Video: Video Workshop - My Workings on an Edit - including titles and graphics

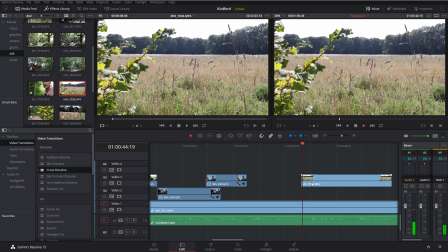Countryside here Countryside here So we've got the wonderful Old houses And I go back and talk about the old houses
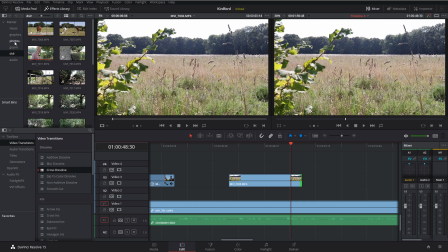Old houses So let's come back To our old houses I always Seem to remember Photos I seem to remember
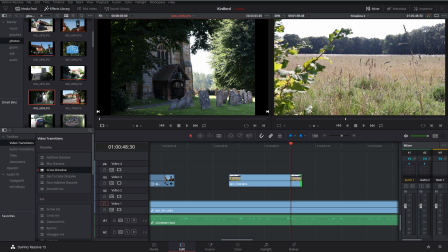I thought there was another sign of Curdford no that's the church I took lots of pictures we've had that one already
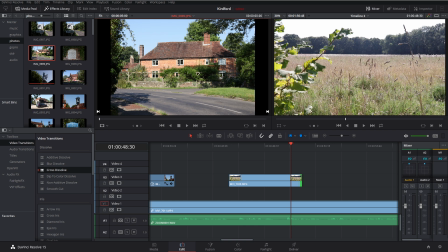the half moon we don't want to show that again that's a nice that's a nice old oh here look got a different sign of Curdford which I could use but I'm going to use that one the old
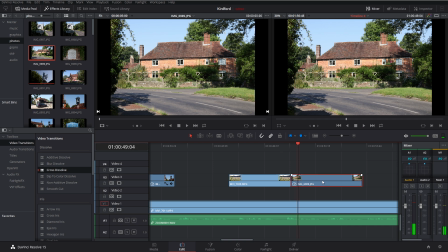old houses it says I like to cut I like to cut as frequently
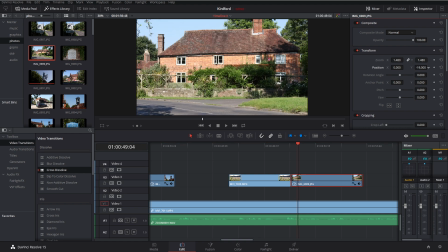as I can because it sort of helps tell the story if you see what I mean so we'll move that
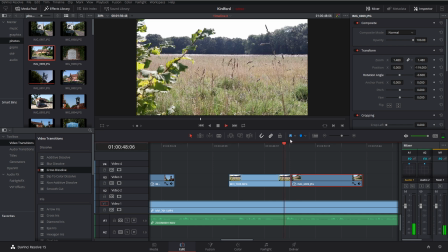like that we'll straighten that up delightful
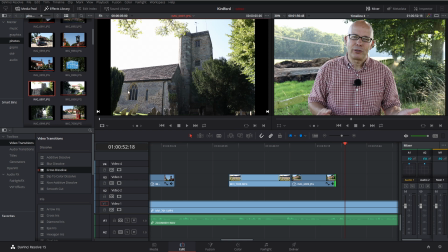church still waffling here so we've got a delightful church shot shove that in A delightful church
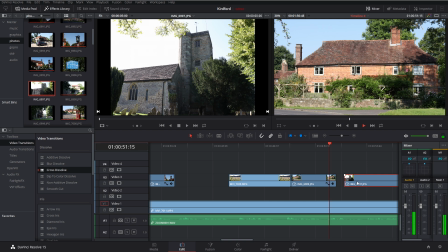Yeah maybe a bit A delightful church Delightful church,
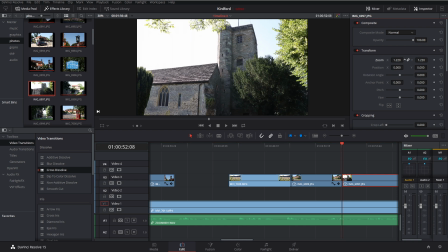extend that Zoom in here So you can see it can be quite complicated Or not complicated, complex A delightful church Which is something I must go back And explore on another occasion
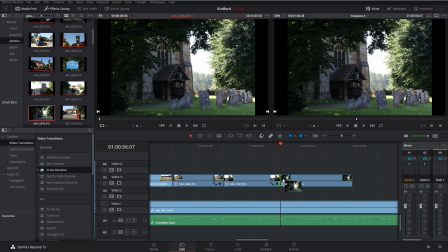And I may I think there's another shot of the church Here's a nice shot so we could do Another occasion Another occasion,
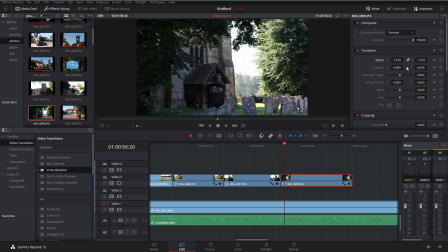zoom that in a bit, maybe take that down a fraction, somewhere there, maybe straighten it a bit, something like that.
Or on another occasion, you can probably hear an aeroplane, that's because I'm under the Gatwick flight path,
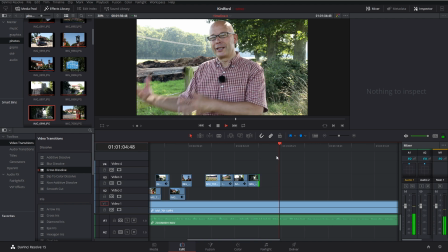being fairly close to Horsham and then Gatwick, you're going to get a bit of that.
i've walked up through somewhere called boxall stud now i talk about this other place boxall stud and i did actually take a picture of that so
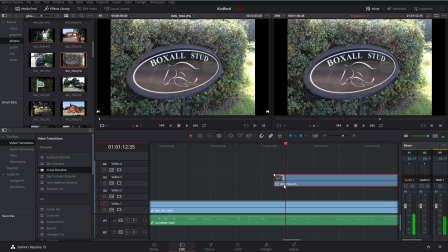i can show that so at the moment all i'm doing is i'm just adding pictures on top of the text i'm sorry on top of the main
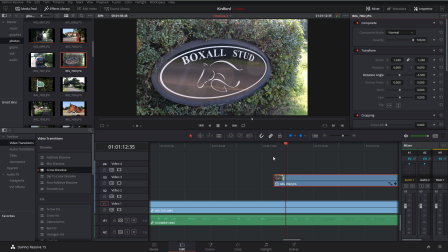uh the main video wonderful horses wonderful horses so here we go that's where my horse is and we did We used a shot of the horses. Where's that in DSLR, wasn't it? We used that one. But let's... Sorry about my phone.
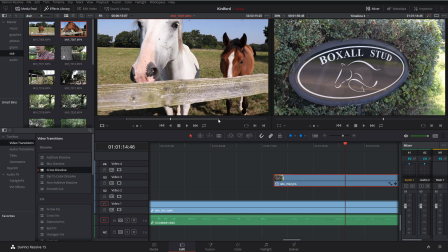Let's use a little bit of this. They come right down.
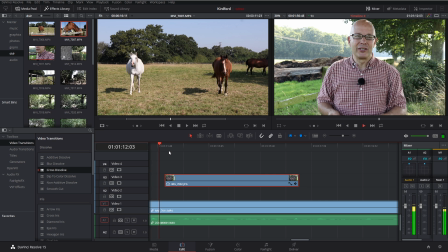So I talk about Boxall Stubb.
Some wonderful horses.
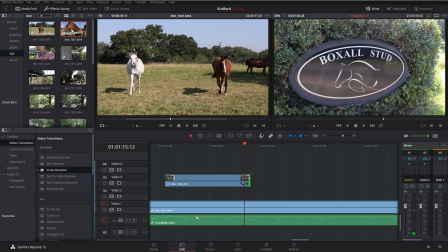So I've got to give people time to read that, obviously, and then bring in the horses.
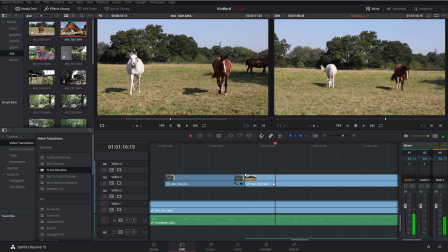Which are in these terrific fields. Beautiful looking.
I can hear there's audio on that shot because I brought it in, oh yeah, down there.
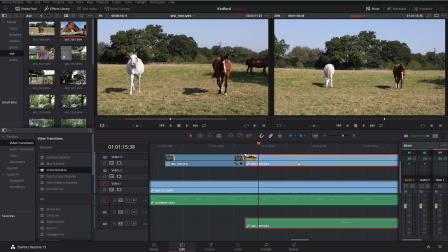So actually, I don't need that audio. So let's just undo that.
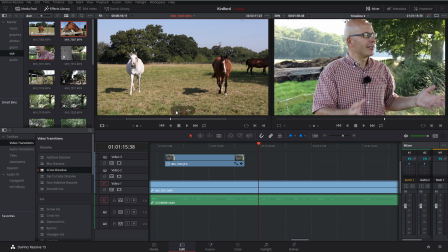Just take just the picture.
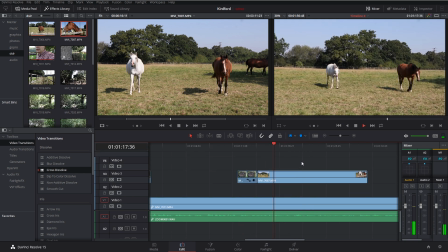That's my clone again, sorry about that.
...and well looked after horses, as you can imagine.
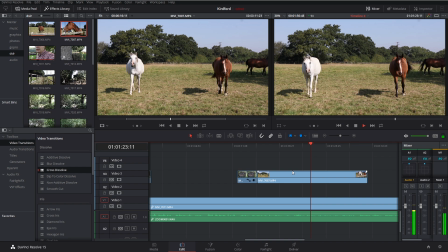On the map, actually, it gives it a different name to Box or Stud,
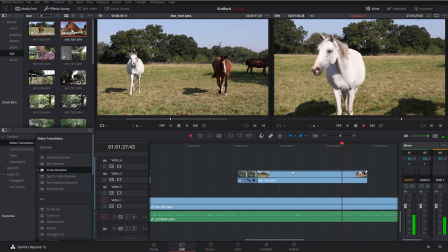so it must have changed its name fairly recently but a very beautiful and well-kept place
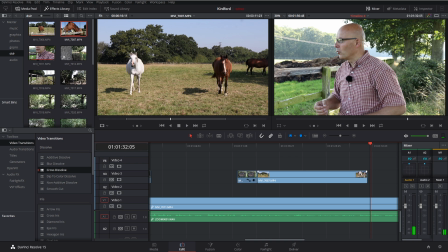and i'm going to continue my walk so they kind of come down to a point i'm
going to continue my walk you go through all of that uh so it's difficult sometimes when there's movement here i'm going to continue
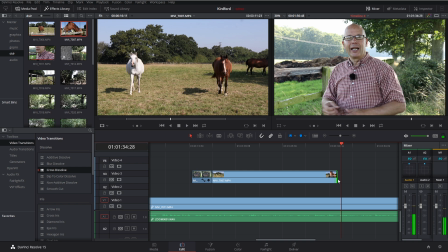my walk on the camera and them and and then it can suddenly stop so i'm actually going to dissolve or fade back to me. I don't know actually that looked a bit crap.